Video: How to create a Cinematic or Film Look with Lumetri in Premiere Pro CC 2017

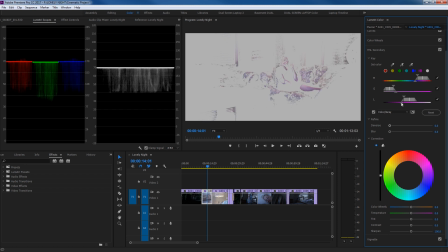mess with the saturation and there we're starting to grab a little bit more of that skin tone with her face there and not so much of the window so that's good and what we want to do is kill a little bit of this blue here in this area on her skin especially there we go now i'm starting to get more of her skin there right there's a good range of skin it's also grabbing some of the blues in the couch but let's see what
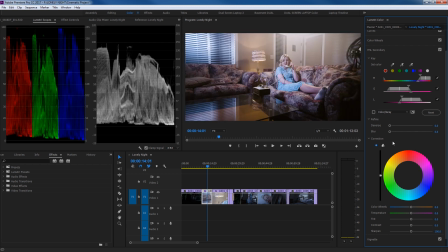we get here i'm going to go uncheck my mask here and i'm going to go down to this little color correction bar here and i'm going to pull that up and see if that actually warms up i'm going to exaggerate it so you can kind of see what's happening look how it is warming up this area here and actually i'm going to denoise my mask a little bit and then i'm going to blur
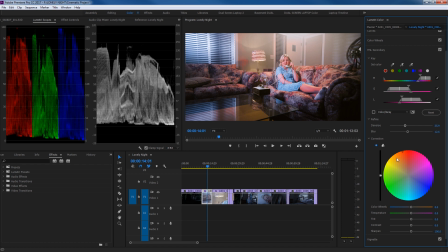it a little bit soften it up to get some of that noise over there but obviously this is way exaggerated so i'm going to double click reset it and i'm just going to grab this and actually instead of doing this instead we could try this hue wheel here but i'm going to try these just kind of color correction wheel these color sliders down here i'm going to grab this and drag it over to the warmer area.
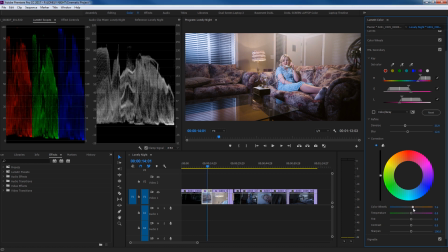And look how that's just starting to warm up the skin there. And I don't have to take it too far over. I'm just double click to reset that. I'm going to grab this and just drag it and warm it up just a little bit to warm up her skin tone. There we go. Okay, so we're off to a good start here. A couple other things we can do to kind of make this a little bit more cinematic is we need to make it more dramatic.
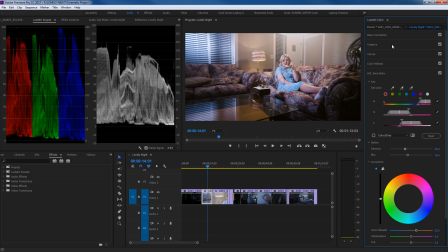And a couple ways of doing that is we can go up to the creative tab. And there's a couple things we can do here.
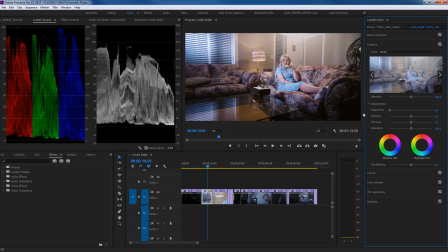We've got a sharpen vibrance and saturation tool if you want to sharpen up the image a little bit like i said if you've kind of killed the sharpening the sharpen in your dslr that you're using i'm going to grab the sharpen and drag it up a little ways here i'm going to go exaggerated here so you can kind of see the differences pull it up to 100 and and as i kind of toggle that on and off
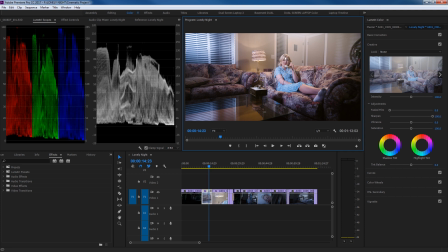let's go undo back to zero and redo i can see that kind of sharpen up the pixels a little bit and i'm seeing the edges of my pixels kind of being sharpened a little bit here so and you probably don't need to take it up to 100%. What I recommend doing with Premiere is actually exporting out a little
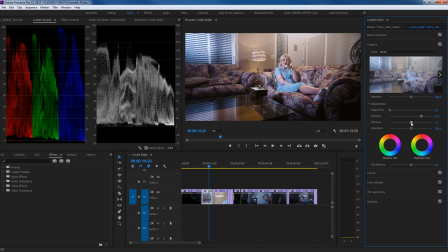portion of the clip and seeing how much sharpen you really need on a bigger monitor. I'm going to grab the vibrance and grab that and turn it up to kind of make the colors a little bit more vibrant. There we go. And you can even try messing with the saturation a little bit more and kind of see what you get. If you kind of add a little bit more saturation, if you're trying to add kind of heavier color to it, that helps as well.
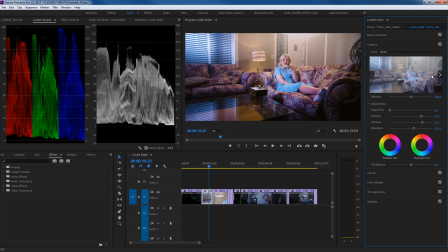And one other thing that they have under the creative tab is this look tab right here. And if we go through these, you'll find different looks that add kind of a finalized look to your clip. And these will come across as fairly extreme. So once you find something that you like, you can double click on it and it will add that look to your image.
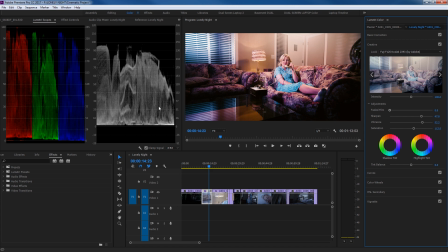And this comes across very contrasty. It's kind of killing the details down here. So you can grab the intensity slider and kind of back that off a little bit and add that kind of final look. And then you can kind of adjust it here. Do some minor adjustments here. Let's look at our kind of before and after what we've got so far.
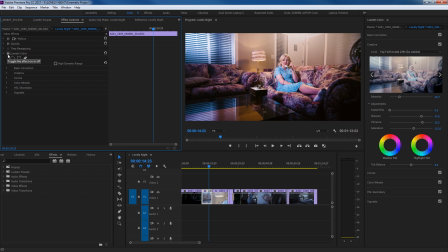I'm going to go to my effect controls and check this mark and check this off and take a look at the beginning.
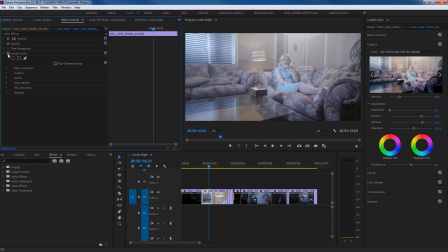Holy crap, that's a big difference from beginning to end and we're starting to get a very cinematic look as a result.
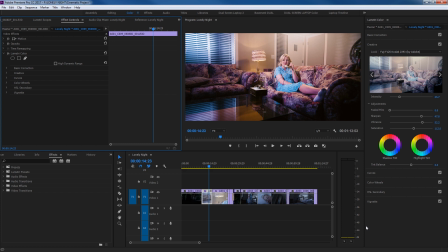One other thing that I might do here is adding a vignette.
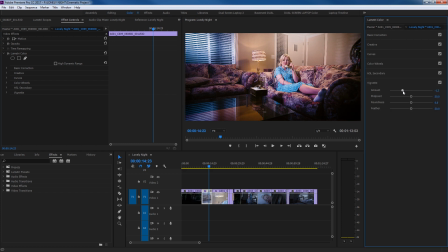I can go down to the vignette and I can add a little vignette around the edge just to kind of darken the edges and kind of bring the focus to the center there. You can change the roundness and in fact what I'm going to do is I'm going to take the feather completely off so I can kind of see what I'm doing with this and we can change the midpoint we can kind of bring this down we change the roundness of this thing and change
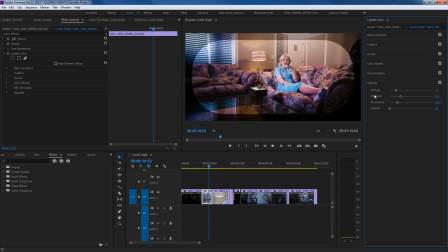the shape of it and like i said this is not what it's going to look like right now i'm going to feather that off but right now i kind of want to bring the main focus right there